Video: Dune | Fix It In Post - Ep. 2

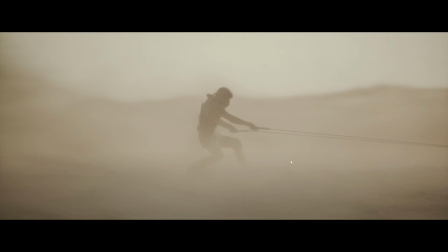Like, so much thought went into it. The people who were making it, Denis Villeneuve, I think that's how you pronounce his name, the director, for those of you who don't know,
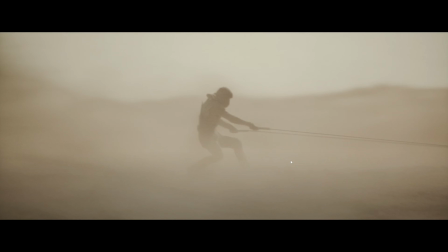he clearly just fully understands the pipeline and fully understands the limitations and capabilities of each department, to the point where you would almost think he worked in VFX before becoming a director.
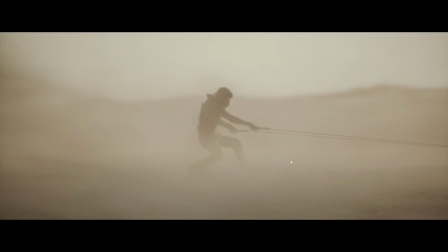Now, look, that could be the case. I don't know, but it feels that way. Like, it feels like he just understands it, So, what we're going to do is we're going to break down this shot right here.
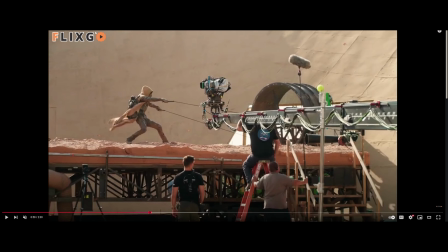And I've got a behind-the-scenes sort of screenshot or
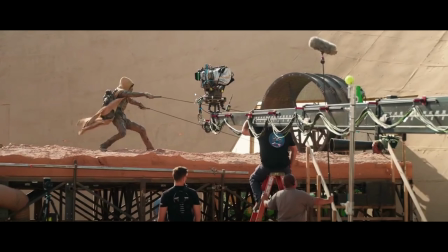featurette from the DVDs, I'd imagine, and it shows the setup that they used. Now, as you can see, a lot of it is practical. It's really, really good. And this is the sort of practical that I love, where it's like, obviously, no one's going into this sort of expecting,
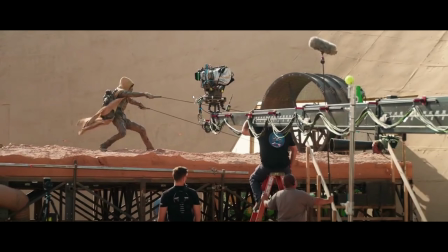no, we're going to do it all practical. We're going to build a full-scale sandworm and we're going to drag it through the desert. No one's expecting that. Even audiences know that so much CGI is used. But I feel like people see this and they go, wow, that was practical?
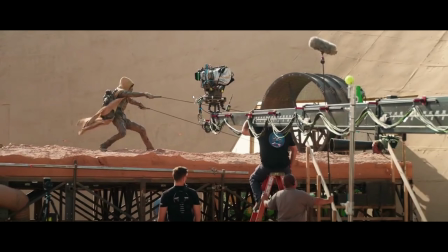And their mind just wipes everything else to do with it. I don't know why, that just seems to be the case. So, we look at this setup. We've got the practical wind tunnel, which is obviously, shooting wind this way to, sell the movement that he's actually traveling at a really high speed because,
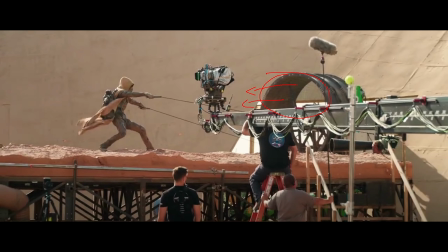believe it or not, CG can't do everything. I know that probably seems counterintuitive to what I'm preaching on this channel, but obviously it can't. And cloth simulations are pretty easy to spot if you know what you're looking for. So they get the practical wind. Sweet. That way they can also throw dust up if they need to.
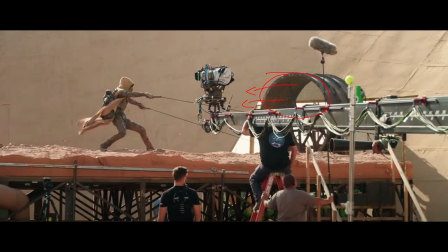Although, I know they did some, but I highly doubt practical dust and sand would have been a normal thing on this set. Because not only is it unpredictable, it's also just messy.
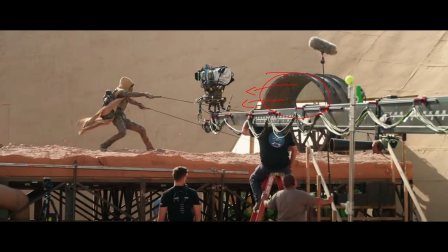It takes, a lot of time to clean up, more manpower to manage, more planning to kind of integrate it properly. And it's just like, look, that's the sort of thing where compositing can just do that. They can just grab an element if they need to. If it's like a foreground one and it's out of focus, bam, chuck an element in.
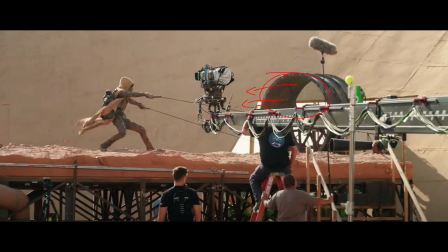Or if you want something super directable, you want something super unique, just get the VFX team to do it. Get a Houdini sim going. And so that's something where they definitely did use it because I have seen them using it.
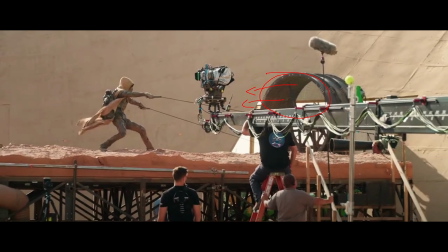But that is probably something in this film that was maybe overhyped a little bit in terms of, wow, they did so much practical. It's like they wouldn't have used the practical sand as much as people probably say. But regardless of that, they have the wind tunnel to get the movement and sell that movement.
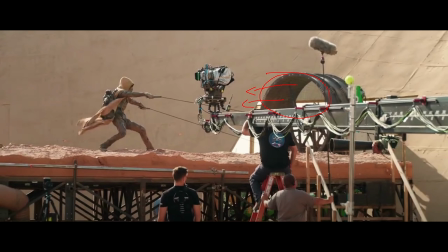And lovely. That's just funny.
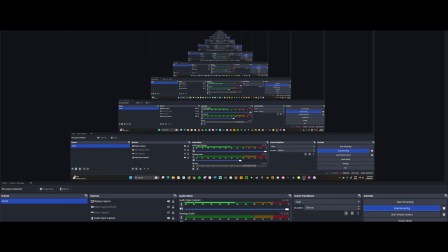8 minutes.
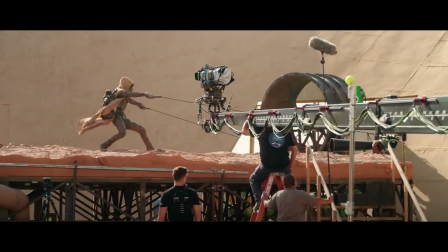And so you have him holding these, which is, actually attached to this big base thing, sandworm, skin, scales, whatever you want to call them. And instantly,
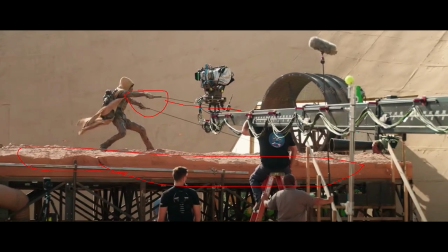that does most of the work to make a shot feel real, even if these get replaced. Even if these get replaced, and this gets replaced, fully CG, whatever, he might even get replaced.
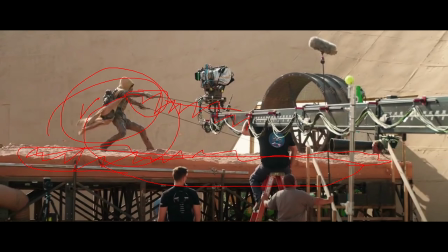If you have this basis and you kind of know what you're basing it off from the very start, instantly makes it feel so much more real.